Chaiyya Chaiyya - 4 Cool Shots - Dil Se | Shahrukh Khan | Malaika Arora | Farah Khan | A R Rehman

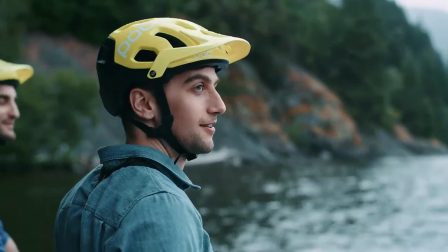4s
वेलकम टू क्रिएटिव बिट्स। यहाँ पे हम कुछ क्रिएटिव आइकॉनिक या ऑसम शॉट्स को देखते हैं।
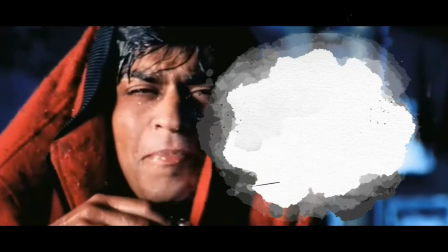9s
सो लेट्स डाइव इन। टुडे वी विल टॉक अबाउट द आइकॉनिक सॉन्ग छैया छैया, सो नाइसली कोरियोग्राफ्ड बाय फराह खान।
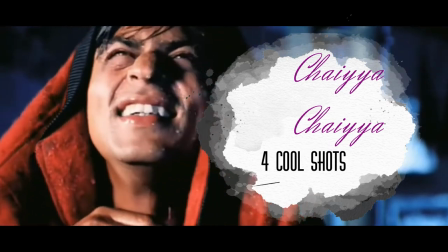18s
ए आर रहमान की धुन और सुखेंदर सिंह की सोलफुल आवाज ने इसमें जादू डाल दिया। लेट्स लुक एट द फोर कूल शॉट्स इन दिस सॉन्ग।
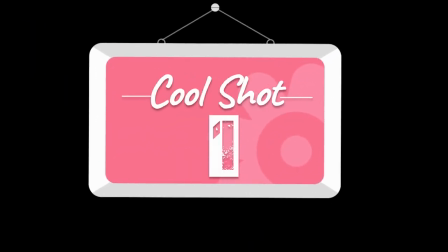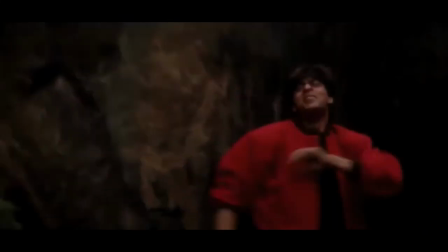33s
What's so cool in this shot? कि ये एक रेलवे टनल के अंदर का शॉट है जो हिंदी सॉन्ग्स में बहुत रेयर है।
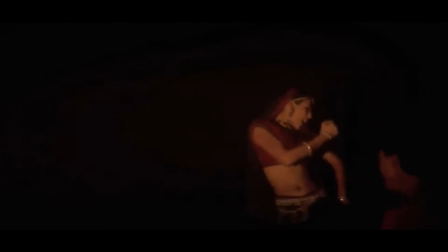39s
टनल जर्नी को बहुत ही ब्यूटीफुल वे में कैप्चर किया गया है।
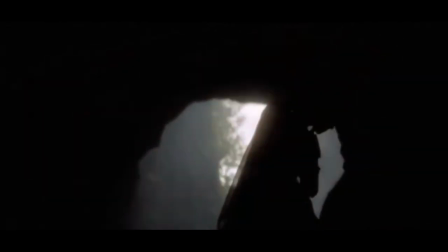42s
टनल के एंट्री में शाहरुख से लेकर टनल के अंदर के ऑल्टरनेटिव डिम लाइट्स मलाइका पे और फिर टनल से बाहर वापस उजाले में,
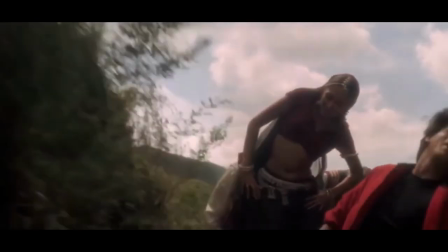50s
बहुत ही कूल पिक्चराइजेशन है ये।
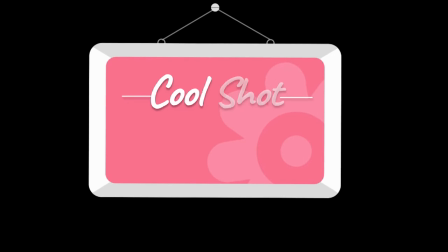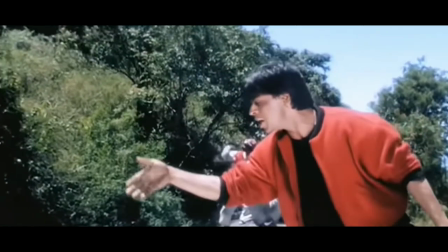60s
अब ये शॉट बहुत ही क्रिएटिव है। ट्रेन का स्पीड एनहांस करने के लिए बहुत ही अच्छा इल्यूजन यूज़ किया गया है।
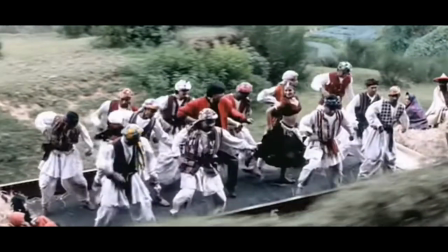68s
आप देखेंगे ग्रास और पौधों को फोरग्राउंड में शूट किया है कैमरा गाड़ी में रख के,
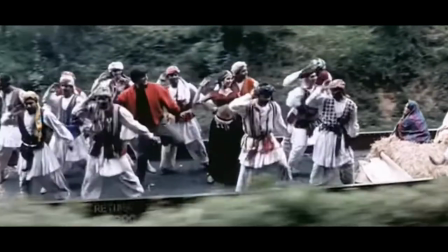74s
उससे ट्रेन का स्पीड और ज़्यादा लगता है और ऐसा लगता है कि इतने स्पीड में भी सब ट्रेन पे खड़े होकर डांस कर रहे
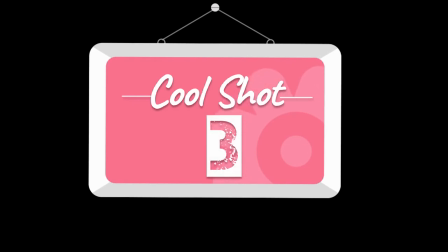84s
हैं।
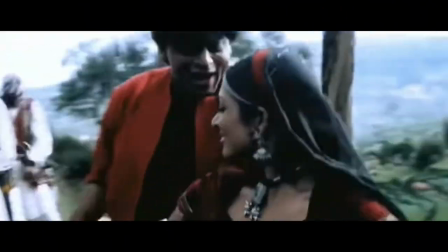87s
वाओ, इसमें कैमरामैन भी एक्टर्स के साथ वही छोटे से स्मॉल बॉक्स में है और एक्टर्स के मोशन को साथ में मूव करके कैप्चर करता है।
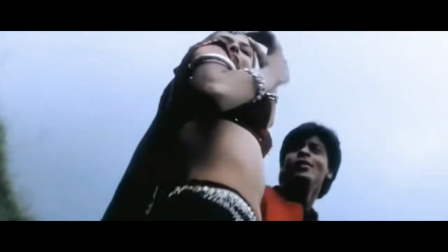95s
ये बहुत ही इनोवेटिव शॉट है और वेरी इजी टू मिस। ब्रिलियंट शॉट।
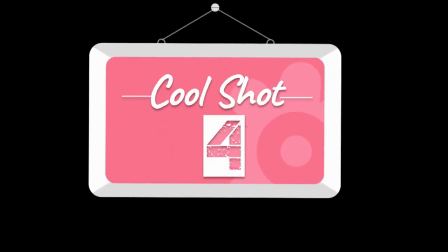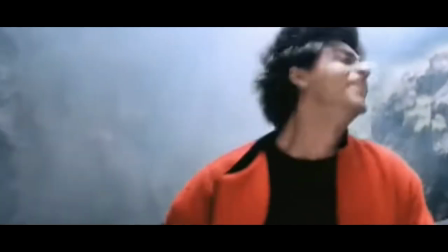108s
बिना धुआं के ट्रेन कहाँ, ये शॉट दिखाने के लिए है कि भाई हम रियल ट्रेन पे शूट कर रहे हैं, इसलिए इंजन का धुआं भी है।
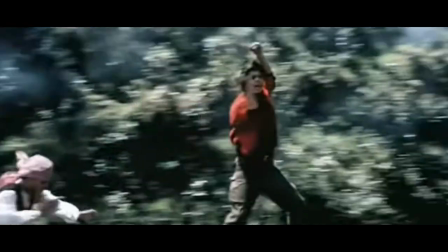117s
एंड शाहरुख टेक्स इट अ नॉच हायर बाय स्टैंडिंग सो क्लोज टू द इंजन।
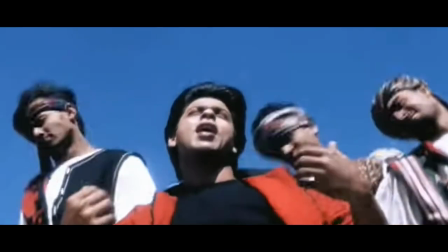123s
लवली शॉट। सो थैंक्स एवरीवन फॉर वॉचिंग।
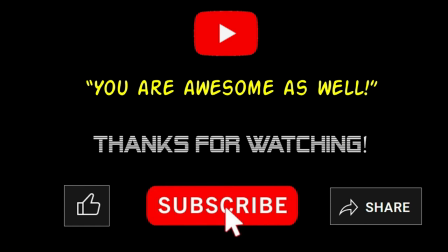128s
ये याद रखिए कि ये सॉन्ग तब शूट हुआ था जब VFX और ग्रीन स्क्रीन्स का इतना चलन नहीं था, इसलिए ये शॉट्स इतने कूल लगे। प्लीज लाइक शेयर एंड सब्सक्राइब टू आवर चैनल। इन कमेंट्स में बताइए कि आप और कौन से सॉन्ग्स का कूल शॉट्स देखना चाहेंगे। टिल देन स्टे हेल्दी स्टे सेफ।